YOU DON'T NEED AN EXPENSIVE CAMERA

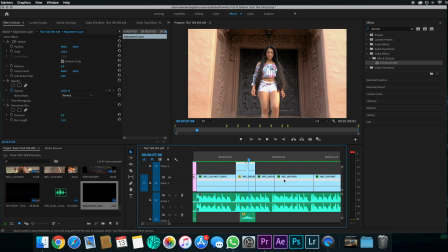And actually I wanted to show you guys further on in this video right here.
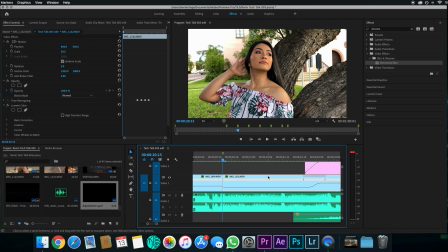There's another time ramp, which I showed you guys how to create, and it's the same thing.
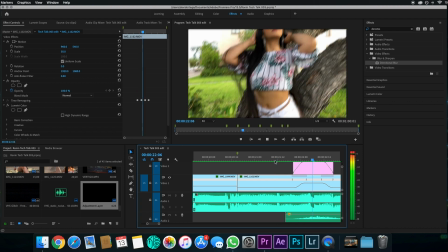It's another directional blur. But if you'll notice, it's at a different angle.
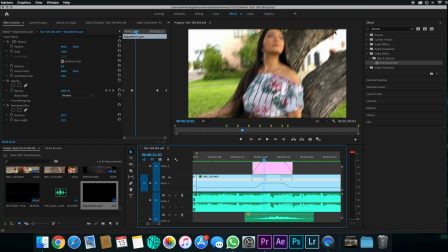So you can also tell here on her face and on the tree, it's actually going in a diagonal form. And so the reason I did that is because it basically follows the camera movement.
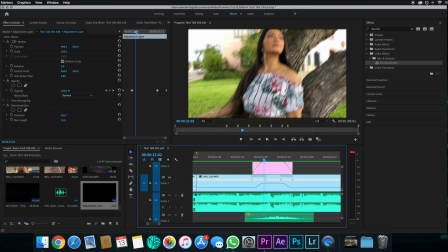So if I go ahead and click here, my direction is now 30 degrees. So the angle is kind of there to fit that direction, which is something I do.
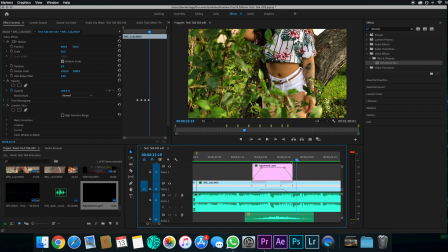And then I also just toggled the animation for the opacity to kind of ease in the effect. That way it wouldn't just show up out of nowhere and throw anybody off.
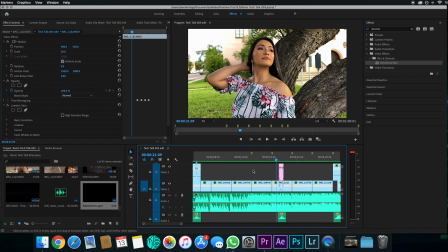So those are two little things that I added to the time ramps to just make them look a little bit more dynamic, and then go like that.
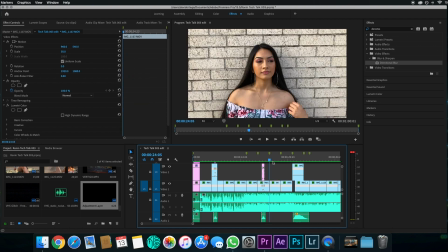The next really cool effect that we added here is a mask.
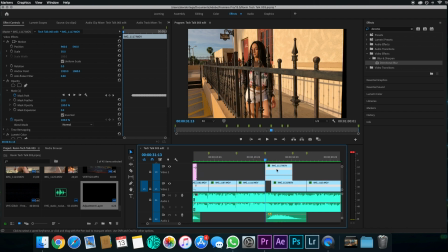It's a masking effect. Basically, a masking effect just reveals what's on top or underneath your clip.
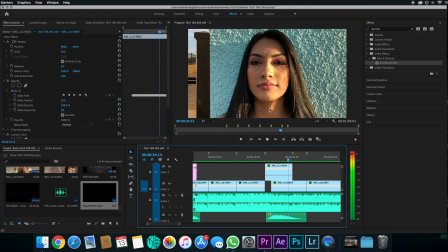So if you play it, obviously you see the next clip being revealed slowly as this one is still playing.
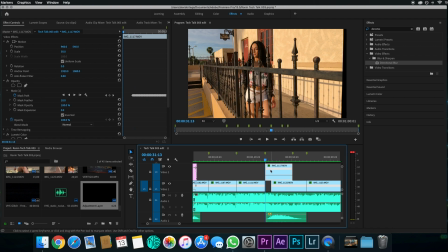Now, the way to do that is you have to add a mask, which is right here. You'll see my mask is there. And then as I scroll up through the timeline, you'll see the mask move.
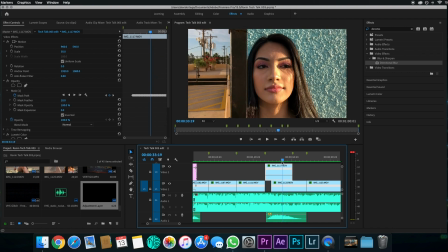This is done by basically animating the mask.
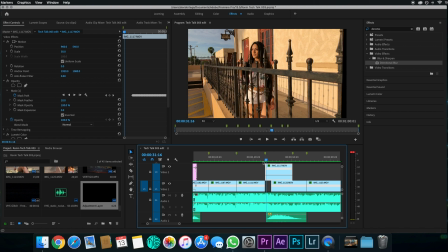You go frame by frame. So here you want it to look a certain way. Here you want move it, until you get to the end of the clip, revealing the rest of the clip. We can do a specific video for you guys on how to make a mask and the best ways to kind of do that,
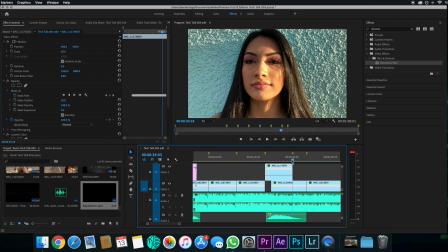to use the tools you have at your disposal to use as awesome transitions. But this is just another one that we used for this video.
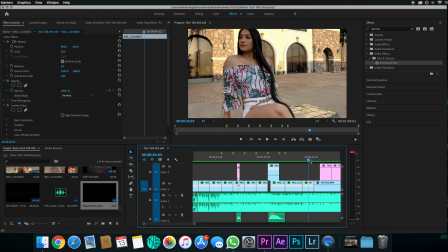And then that is pretty much it for effects, guys.
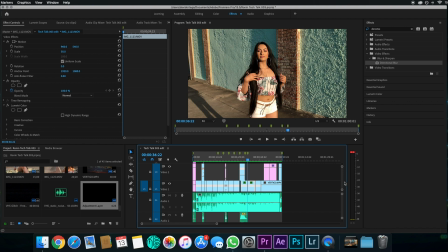We don't want to do anything too crazy. We don't want to bombard you with effects and presets and all that kind of stuff.
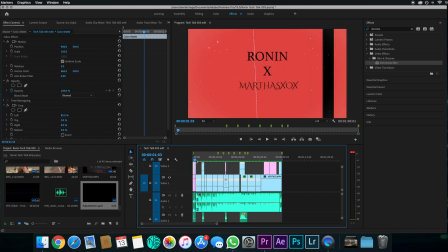We kind of kept it simple, just cut to music, stuff like that.
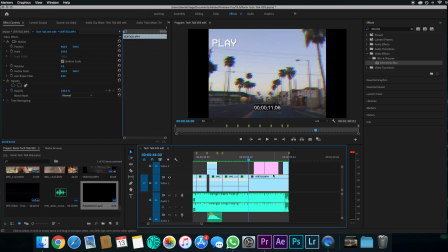For the intro and the outro, this is just some old footage that we had in our hard drives that we decided to use for credits, more than anything. Also, just again to remind you guys, this was all shot on iPhone 10.
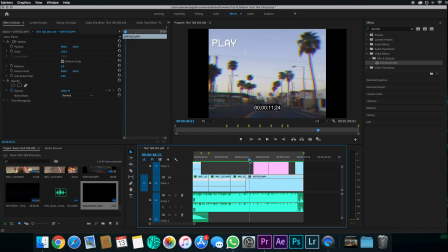We just used a stabilizer and a little DJI Osmo to make sure the shots were nice and crispy. And then yeah, we use that as B-roll. If you guys want to know how we made the credit sequence, this underlaying footage right here, the vertigo, let us know.
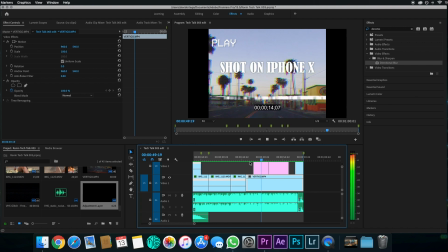We'll do another quick tutorial on that, on how we got that footage as well, for it to look like we were moving backwards and stuff.
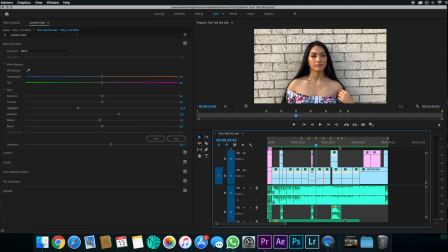And that's about it, guys. Thank you guys so much for watching. A huge shout out to Martha for being our model for the day.
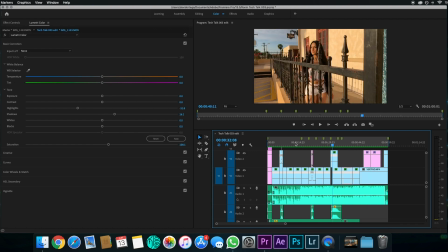She was awesome. And just stay tuned for upcoming videos. We're going to be doing a Q&A for this video.
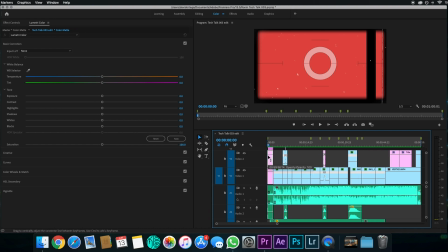If there's any questions that we didn't answer in this tutorial, please let us know, and we're going to do a follow-up Q&A with you guys. So any questions you have about editing, cameras, whatever it may be, drop it in the comments below, send it to us on Instagram, send it to us on Facebook, and we'll go ahead and do our best to try and answer those questions in the next Q&A video.
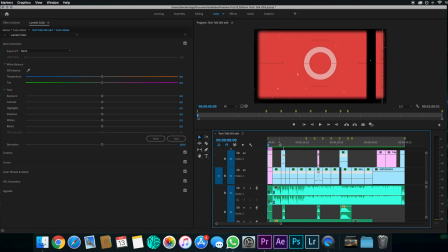So thank you guys so much for watching. We'll catch you next time.